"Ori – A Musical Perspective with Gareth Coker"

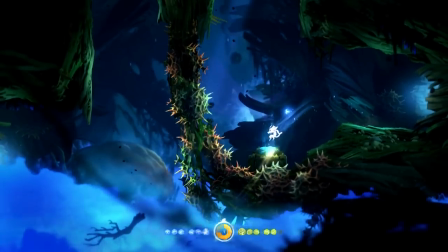981s
It was just, I just added tense music, it was drums, it was strings, everything was doing all kinds of crazy stuff,
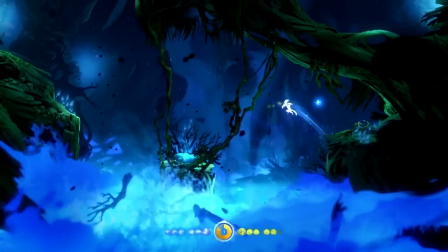987s
and I'm like, well, this is great, but it's just, it actually felt flat,
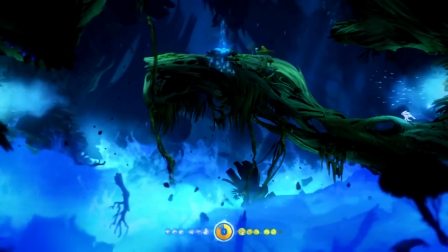992s
and I'm like, what is it missing?
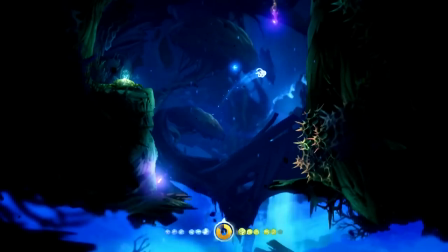994s
You know, funny enough, we were just talking about the theme, and I was just like, well, what would happen if I added the theme on top, but made it just more heroic than what we've heard before?
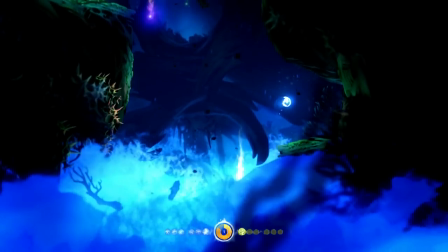1003s
And it literally just solved everything. It was just, all of a sudden, because it was a theme that had been echoed throughout the environment throughout,
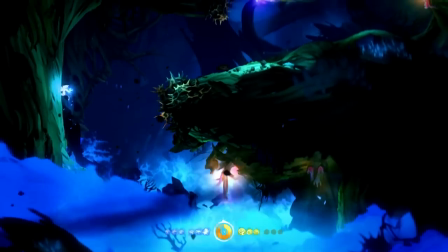1010s
it meant that chase scene actually truly mattered, because we were playing the theme in quite an emphatic way,
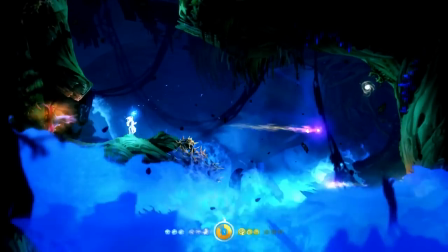1018s
and that I think resonated with anyone who was playing with that sequence. Of course,
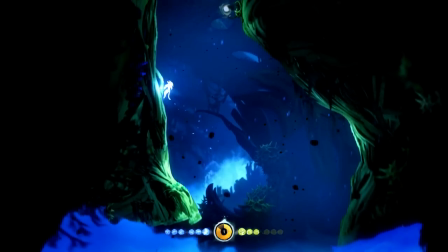1023s
we'll gloss over the fact that many people struggled on that sequence the first time through, but it was reassuring to read some comments like,
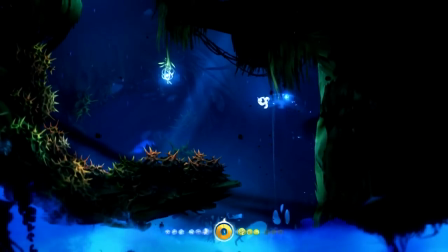1031s
the music forced me to keep on going because we have the quick respawn time and the music doesn't have the lights,
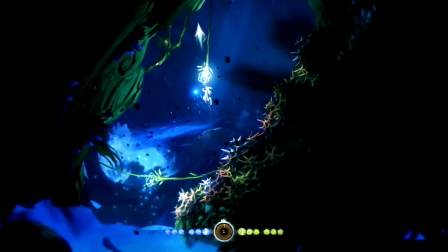1037s
camera, action reset. It just continues to loop, it doesn't stop. And I think that kind of pushed players to keep on going.
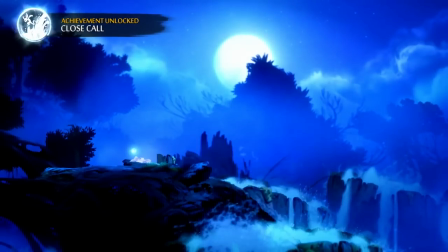1044s
And that, like, template for the chase scenes is just another thing that carried over.
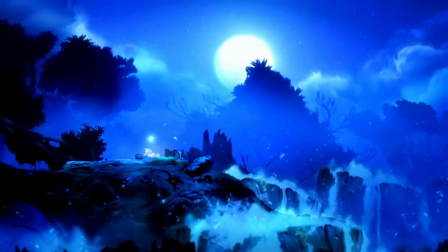1048s
But it's also just reminded me that it's like, the music shouldn't just be functional.
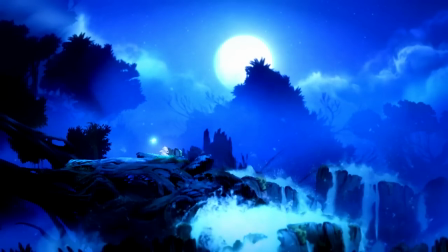1053s
It needs to try... doesn't need to do it in every scene.
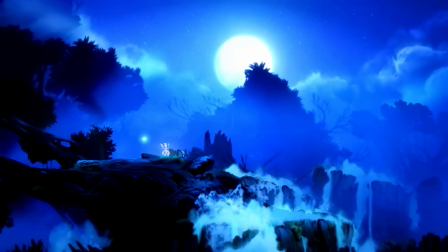1056s
It just, in the key scenes, it does need to try and tell you something that you're not already seeing on screen. In terms of your instrumentation, what was kind of... the things that fed into what you use different instruments in different areas for. Oh man, this is like a PhD level essay in itself. Because one of the nice things about doing a sequel, I mean, generally if you're doing a sequel, you have, you know, more resources and more room to experiment. That comes with its own pitfalls, by the way. Like, sometimes you can have too much room to experiment.
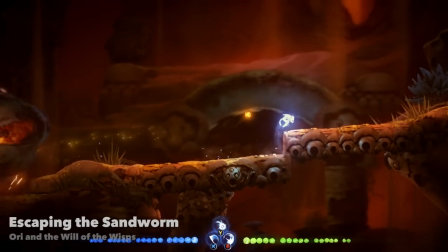1092s
One of my main collaborators. That's an interesting word.
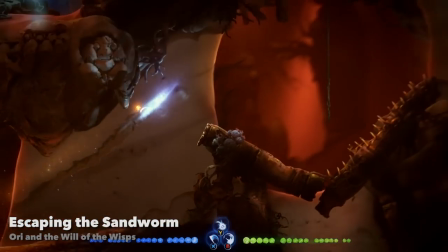1098s
Collaborators is a woman called Kristin Nagus, and she is a woodwind specialist.
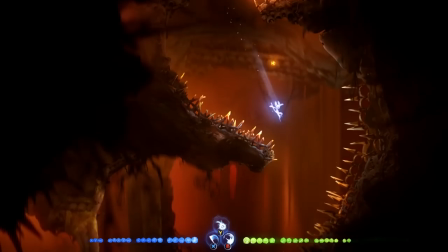1106s
She has, I don't know, 200 to 300 wind instruments, and there's a lot of woodwind melodies in Ori.
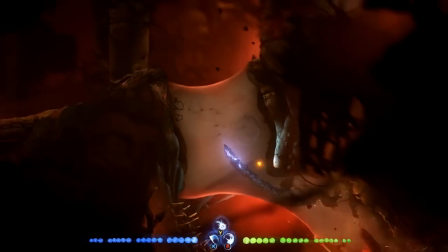1114s
I would say actually a lot more in the second game than there are in the first. And, you know, it's a game set in a forest.
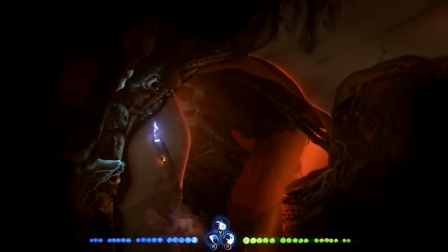1119s
Forests are made of wood, you know, should use woodwind. But there are so many instruments to choose from.
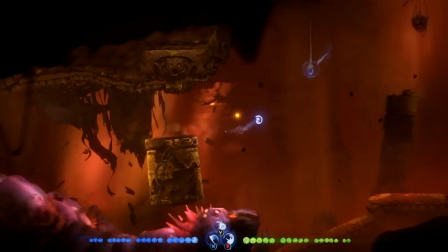1124s
What I would end up doing, I'd be like, Kristin, Here's a melody, play it on like a bunch of different instruments and let's just figure out which one's the best.
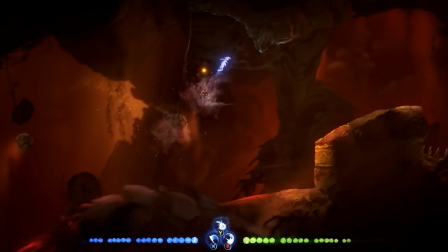1133s
And that just, you know, led me to discovering a whole bunch of instruments that I'd never even heard of.
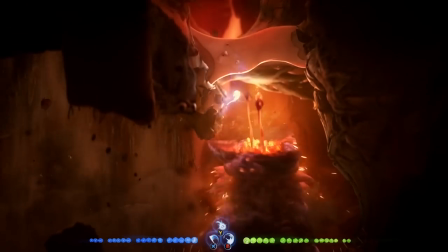1137s
Wow. I discovered that there's such thing as a crystal flute. You know, it looks like a flute, but it's apparently made of crystal.
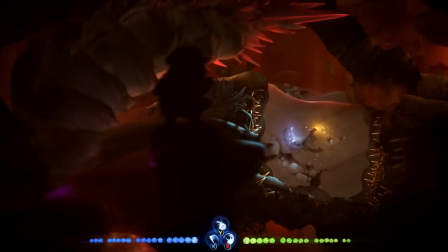1145s
And a bunch of, we used a fujara, which is a Slovakian harmonic overtone flute.
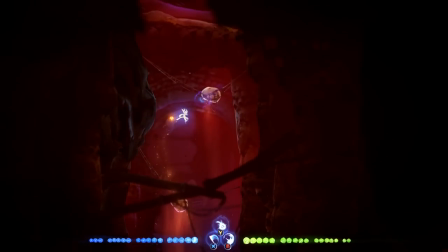1152s
We used that a little bit in the Sandworm Chase. We use an instrument called the quena, which is a
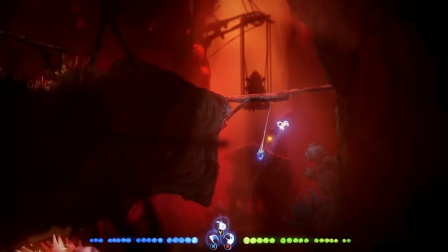1163s
Native American flute, South American.
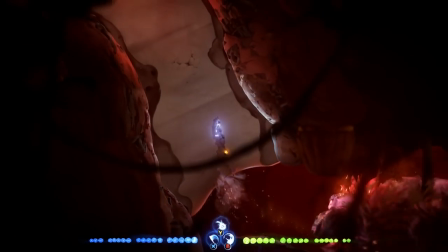1168s
And yeah, just like a whole bunch of different Irish whistles.
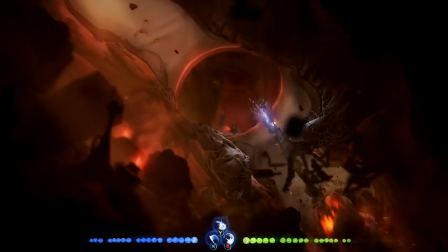1171s
I only thought there was like the one generic Irish whistle, but apparently there's like 7 or 8 different kinds of whistles.
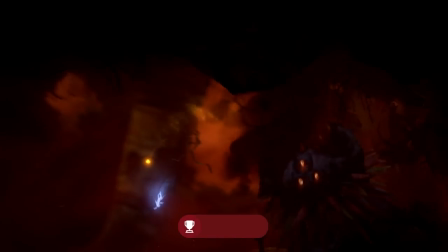1177s
And she just knows all of this stuff, and kind of like, I tell her what tone I want, and then she's like, okay, I'm gonna deliver that tone.
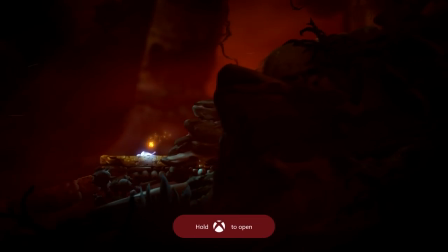1184s
And I kind of like was able to pick and choose from like a nice selection. So there are a lot of wind instruments in the game, but they all sound slightly different, which I think is kind of cool. Yeah, that's very cool. Another thing that I did specifically for the Moldwood Forest.
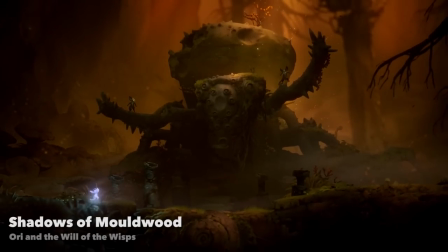1202s
So it would be very easy to do the stereotypical creepy strings sound for a spider stalking you, to very atonal, very dissonant.
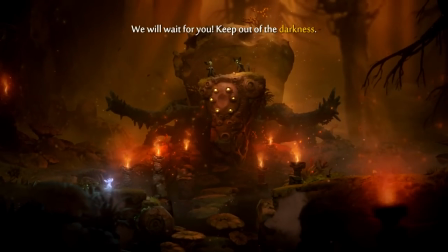1210s
And I was like, I don't want to do that because it feels... I'm not making Ori the horror movie. Like, it still needs to feel like Ori.
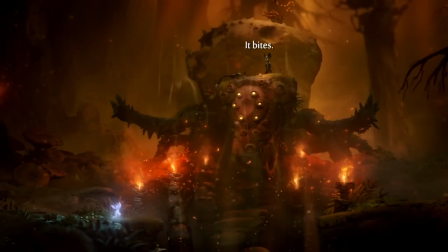1216s
And dissonance and atonality is not something that really fits into the Ori world,
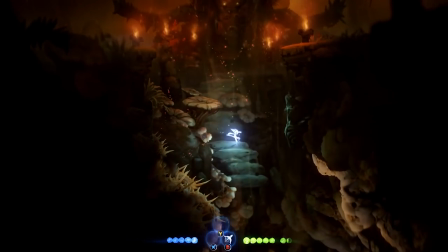1221s
because even Moldwood is still kind of picturesque in its dark, weird way,
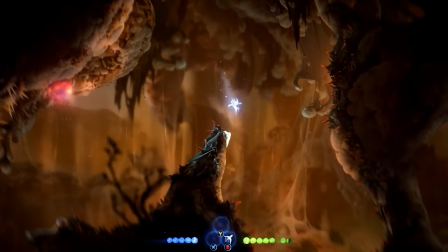1227s
with its doors that are made of bugs and you know you're stepping over wings the whole time.